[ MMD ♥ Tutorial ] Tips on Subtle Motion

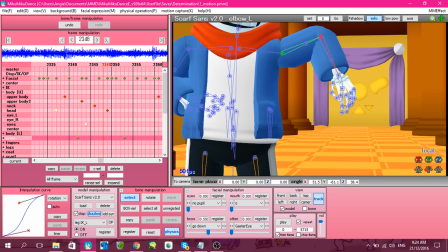8:14 So the arm moves first, the elbow moves second, and then the wrist moves last.
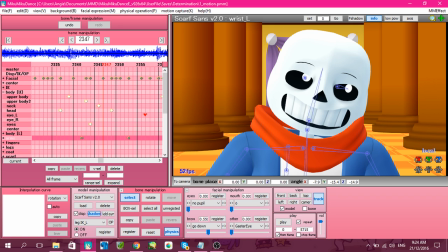8:23 So it'll be this kind of tier. The reverse can also work, assuming that, let's say, Sans head moves first.
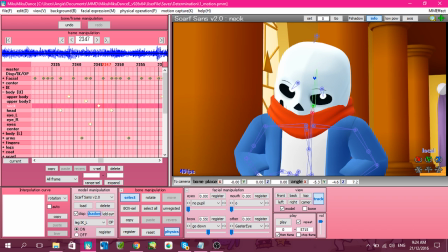8:31 If Sans head moves first, then the neck will go second, upper body 2 go third, and upper body go last.
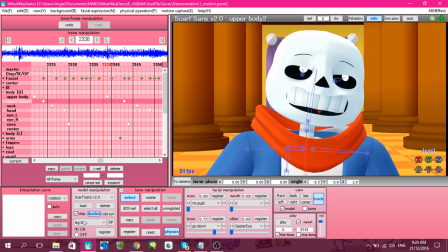8:40 So pretty much that's it. That's the simplest way I can take it.
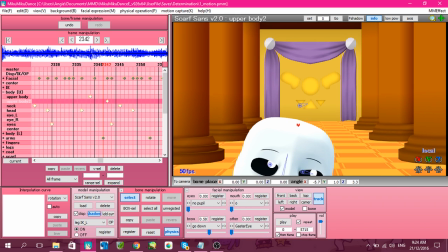8:47 Eyes, please. Oh, okay. Eyes. So you have them moving.
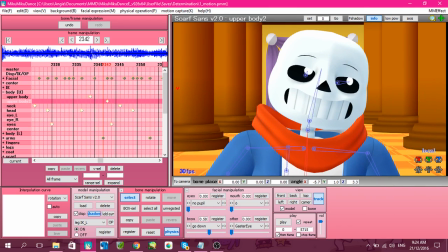8:52 You have them moving all smooth and nice, but if the eyes aren't moving, then they're still dead.
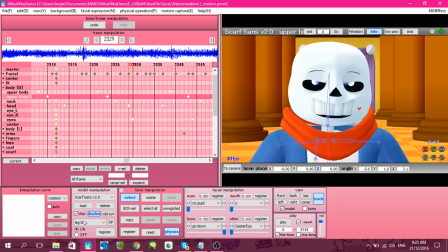9:00 Eyes are like a big factor. As you can see here, Sans rolls his eyes and pretty much just moves them around.
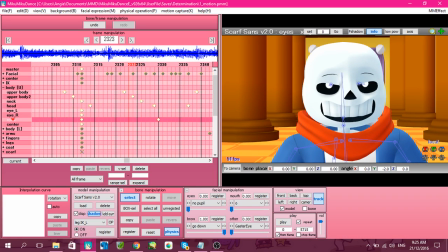9:09 And that simulates better life, because if we move his eyes, so these are like his frames for his eyes, and we're gonna remove them.
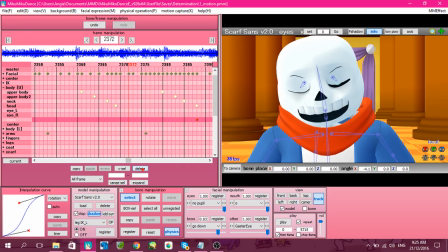9:20 There.
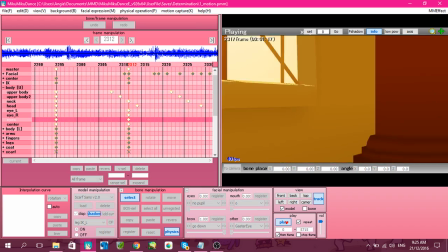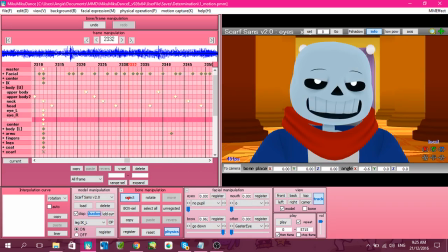9:27 He looks dead. He looks dead inside. Without like eye motion, he looks so dead inside. But if you have the eye motion,
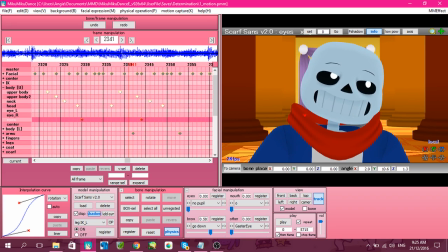9:41 that little eye roll signifies a lot. So eyes are extremely important. Like, it can also, eyes can is one of the motion that can make or break your animation,
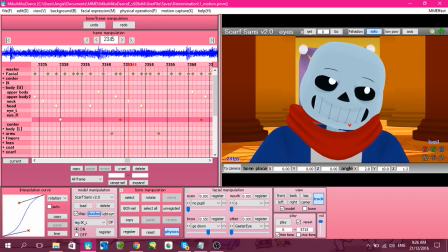9:57 because if models don't move their eyes a lot, then they're dead. Because we humans move our eyes a lot.
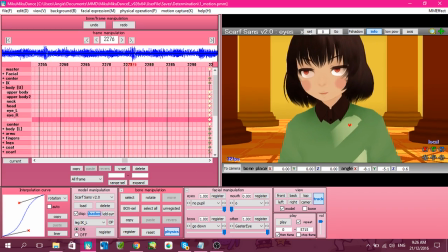10:04 And we do that thing where our eyes sort of like just teleport. Like one frame it's left and then the other frame is right. It happens. And you should apply that to the models because it just makes them alive. So see Poop Child here. They move their eyes a little bit.
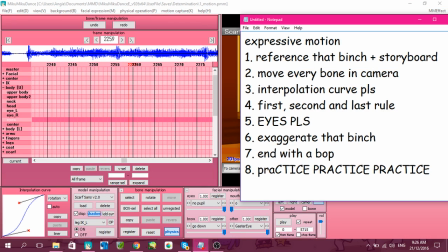10:24 Yeah. Exaggerate. Okay.
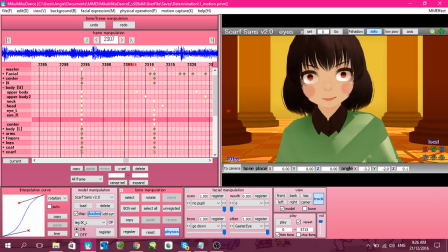10:29 So if you try to go for the extremely realistic movement, it might not be enough to show.
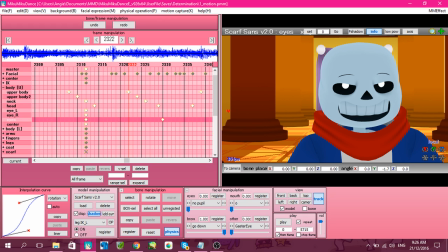10:36 Because honestly, sometimes the most expressive things are not that expressive enough.
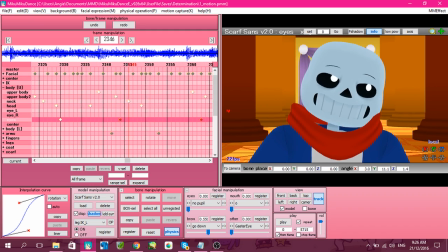10:45 So I like to exaggerate the motion because honestly, I don't really think people would be swaying this much while they sing. Since this is still technically a cartoon, even though we're going for something realistic,
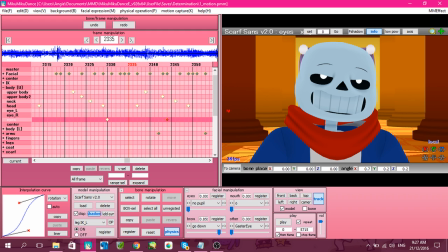11:01 uh, it's it's still better to exaggerate just a little more. We don't like try to copy realism. We try to base it on it. We use it as reference, but it's still nice to add our own flavors.
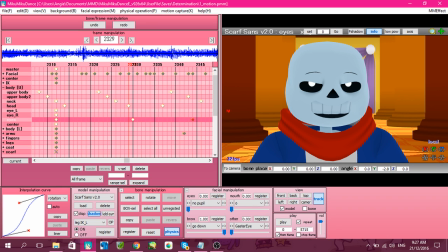11:15 So whatever motion you're trying to reference, just exaggerate a little bit more. Like just sway the head a little bit more. Make the torso just bend just a little bit more. Because it'll make a huge difference.
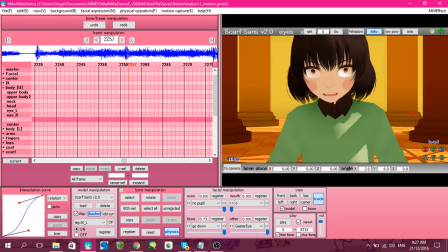11:33 I don't really have much examples to show this, but like let's see Kara here.
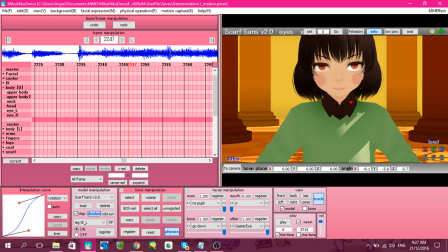11:40 When you say something like I'm gonna break you to pieces just like you and your brother, you don't really just move your head swaying all around.
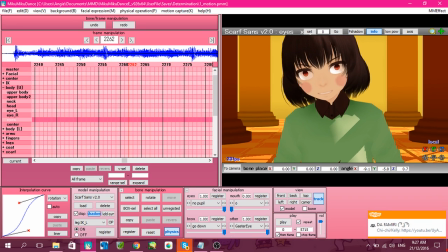11:48 I'm pretty sure you just say it at you say it just straightforwardly. You just I'm gonna break you to pieces just like you and your brother with just a little bit of head bopping, but for me that's not enough.
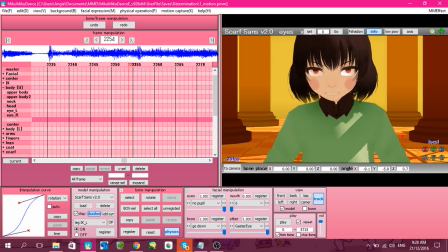12:03 It should really show that hey, this fucking child this child is serious.
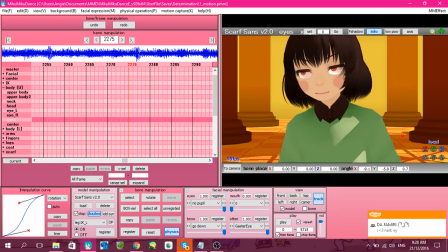12:09 This child is really going all smug like. So that little head sway there really showcases that Kara is being all smug at Sans.